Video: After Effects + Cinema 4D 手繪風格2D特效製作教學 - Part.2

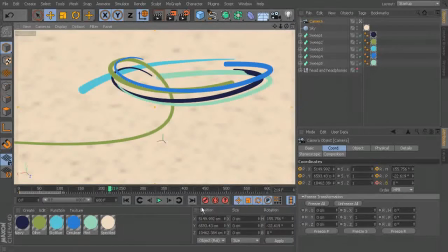18:03 And this is really up to you what you want it to look like. but once you get it there you can just hit that keyframe button again right there record active objects however it will record the scale for you if you just have those default values on so I'll actually undo that we'll
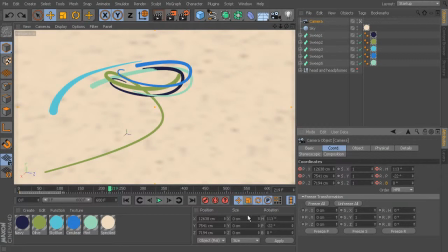18:18 hit control Z and I'm going to turn off that scale right there so it's just going to be recording position and rotation and parameter is turned on for recording that's gonna be if you have a user defined parameter but we don't have one this so you can leave it on if we have
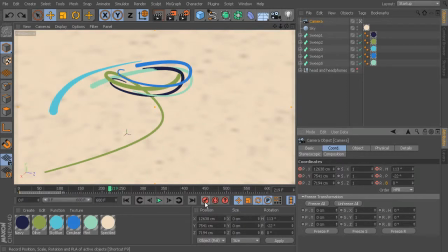18:34 one that comes up later that's fine so go ahead and click record again and you see scale is not recorded so now we've got that kind of moved back since we undid that so I'll just kind of come back in here
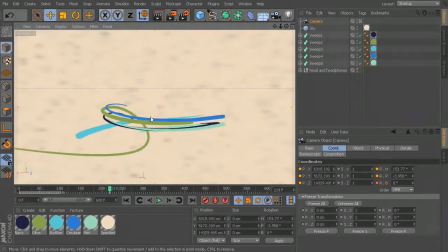18:50 we'll rotate back over to where we were at just right in
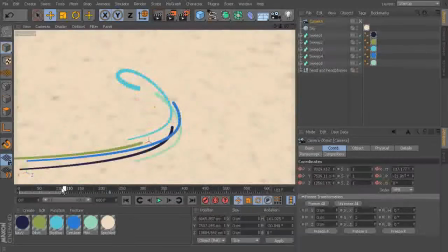18:55 there and you can record over that keyframe so now we've got our nice little movement here okay so I like where this is but I want to maybe edit it a little bit so let's pull this
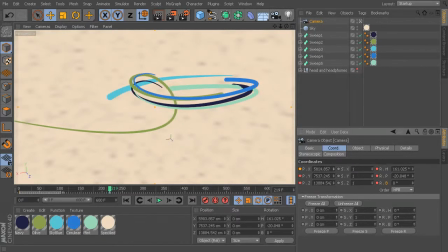19:10 value down a bit in our coordinates so that we're kind of moving over to the side maybe this is a little bit farther over to the left you see so we're kind of just changing our composition a little bit
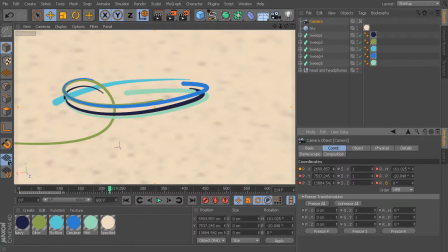19:26 which I think is going to help overall just to make this feel a little more polished than just having it right in the middle so I'll control click just to
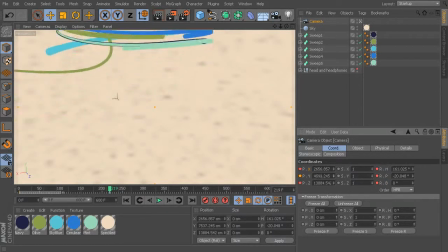19:35 overwrite that value and then for this one let's actually make this where we're kind of farther down here and let's change our
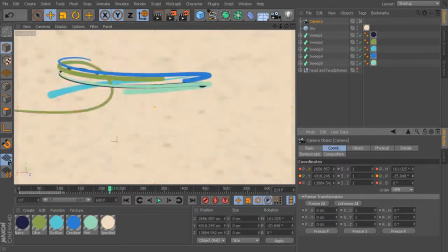19:48 rotation a little bit so instead of being rotated down this way let's rotate up and then
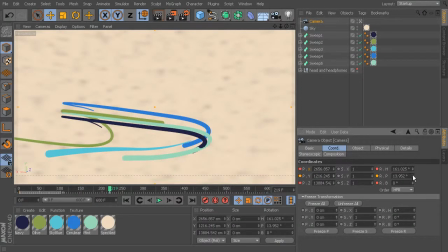19:55 move this down so we're kind of looking at it from below you see I'm
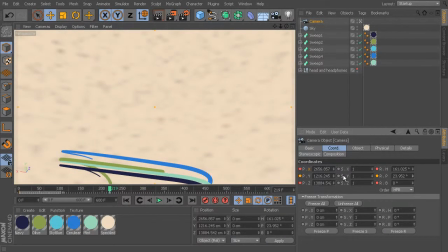20:01 just kind of rotating that back up right in there and then we can move this down so you can change your position and your rotation together to get some
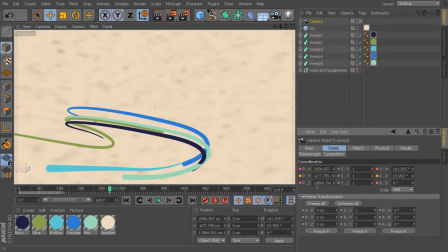20:18 different results and you can see how that's going to be just kind of down there in that lower left hand corner more sort of looking up at it. Okay, so let's control click both the pitch and that, excuse me, the Y position and the pitch rotation. Okay, and then maybe we can play around with our Z value a little bit.
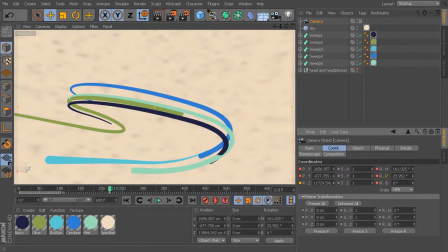20:38 So you could get a little bit closer in here maybe, so you're kind of right up underneath this.
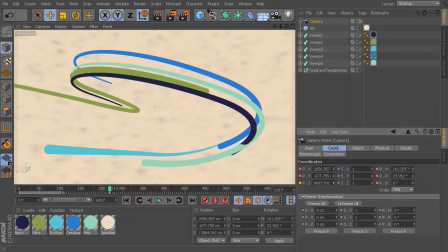20:45 I like that. I think that's a lot more interesting of a composition. Let's go ahead and key that right in there around 9720 and we'll just go ahead and leave the heading as it was so now we've got kind
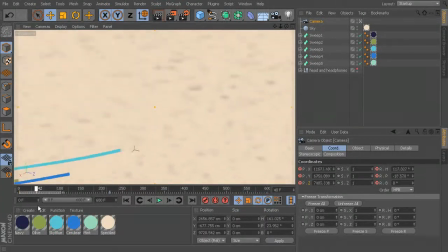21:01 of this really interesting movement where we kind of come down follow those pieces and then rotate up and move down at the same time so we're
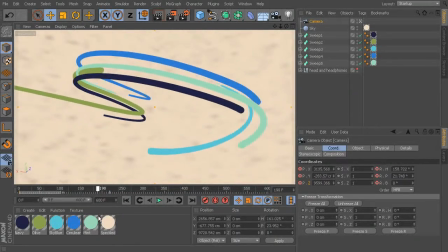21:12 focusing on those sweeps okay let's move
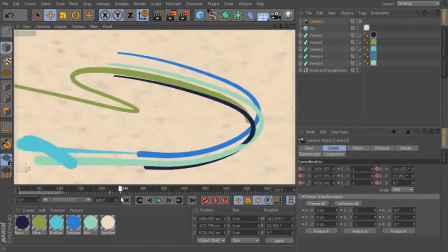21:17 forward a little bit more here so you see we kind of have stopped at that point let's move on
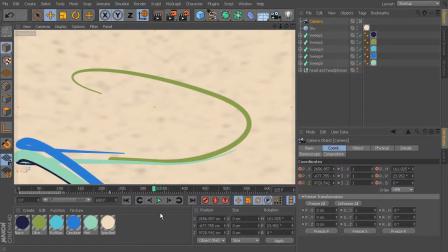21:23 just right around here about frame 325 and we'll start changing it again
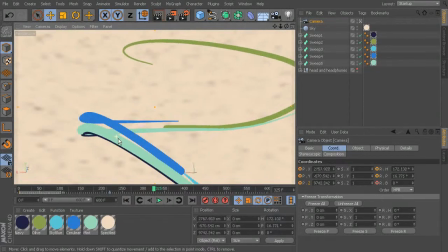21:28 so I'm gonna come in here and we'll kind of rotate around this so that
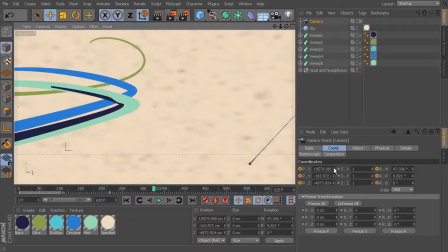21:34 we're sort of up underneath there and then we can you know get it into place and then you can start playing with the individual value so kind of getting that into position I I want to leave a little bit of room over here on the right-hand side because later we're going to
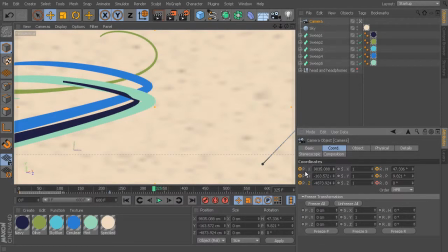21:51 need a place to put that head. So right in there around 9835 for that X position. So I'll control click that to lock it in. And then this one's also pretty close.